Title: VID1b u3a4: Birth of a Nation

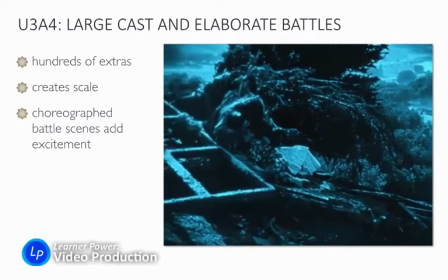Note the choreography in the battle scene that's about to come up to show excitement.
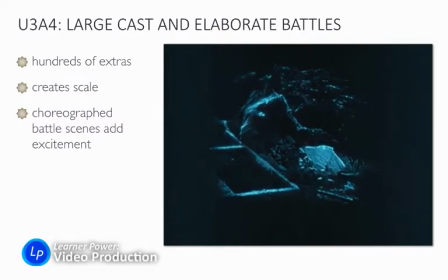Notice how much visual energy there is in these shots, going from foreground to background.
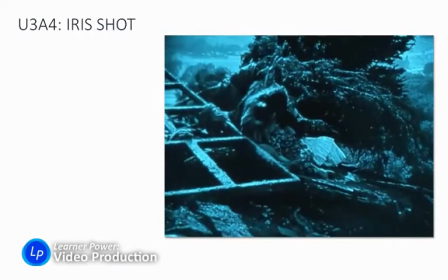I'll move on to the next one. Alright, this is a detail from the shot I showed you before. Notice that the camera irises in. The camera has that black circle that gets smaller.
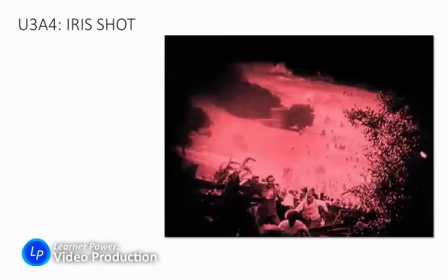Up to the cameras could not zoom at this point.
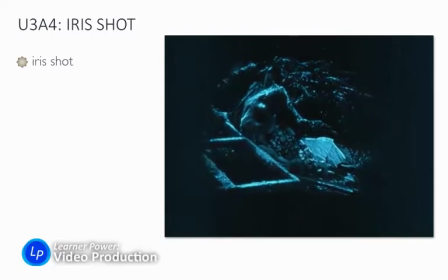So Griffith is irising in to make sure the audience sees what's important. Today, we would think of that as kind of obvious. Well, of course the person comforting the girl is important. But in Griffith's era, he wanted to make sure that the audience saw what he wanted them to see, and so he's bringing our attention to that with this iris shot.
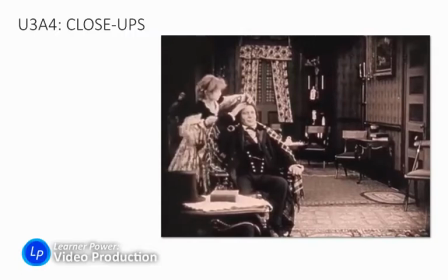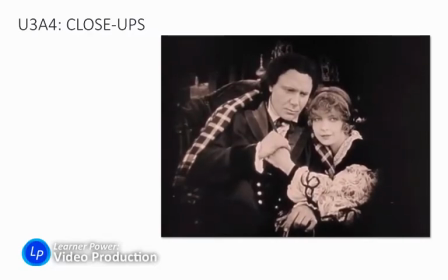here's a lovely close-up of a girl, Elsie, and her father.
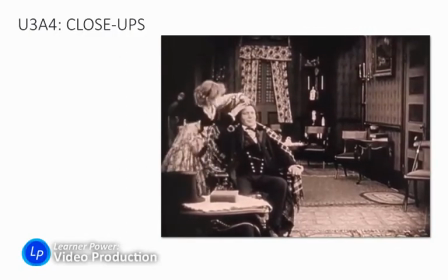So here they are, just being playful, talking, doing family stuff in the foreground,
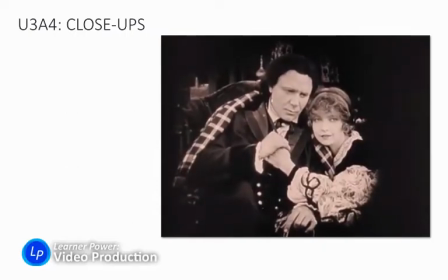and then we cut to the close-up to reveal the emotion in order to show what's going on.
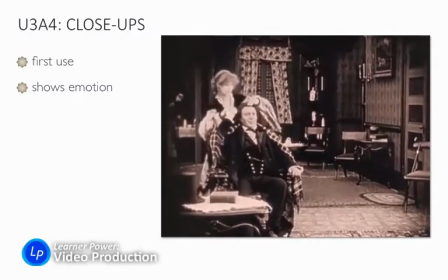This is the first movie that does this. We take close-ups for granted today because D.W.
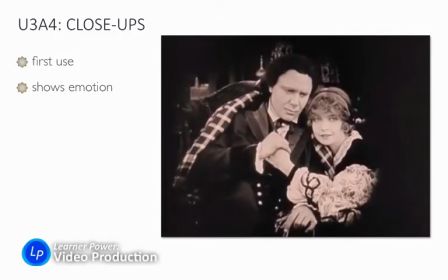Griffith gave them to us to show emotion, to bring the audience into the film. This is very different from stage plays.
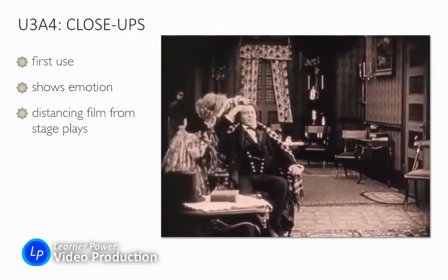At the beginning of movies, they were just plays like you would put on a stage for a camera instead of for an audience.
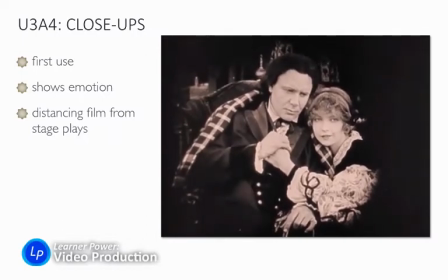But this shows us for the first time what's possible. You can move the camera around during the story in order to help bring the audience into the story.
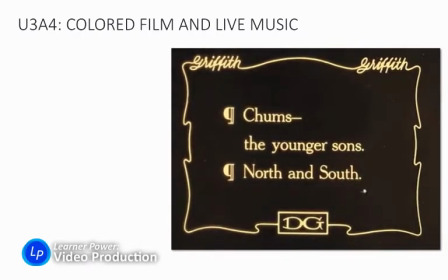Very different. Okay, here's a long sequence with various colors.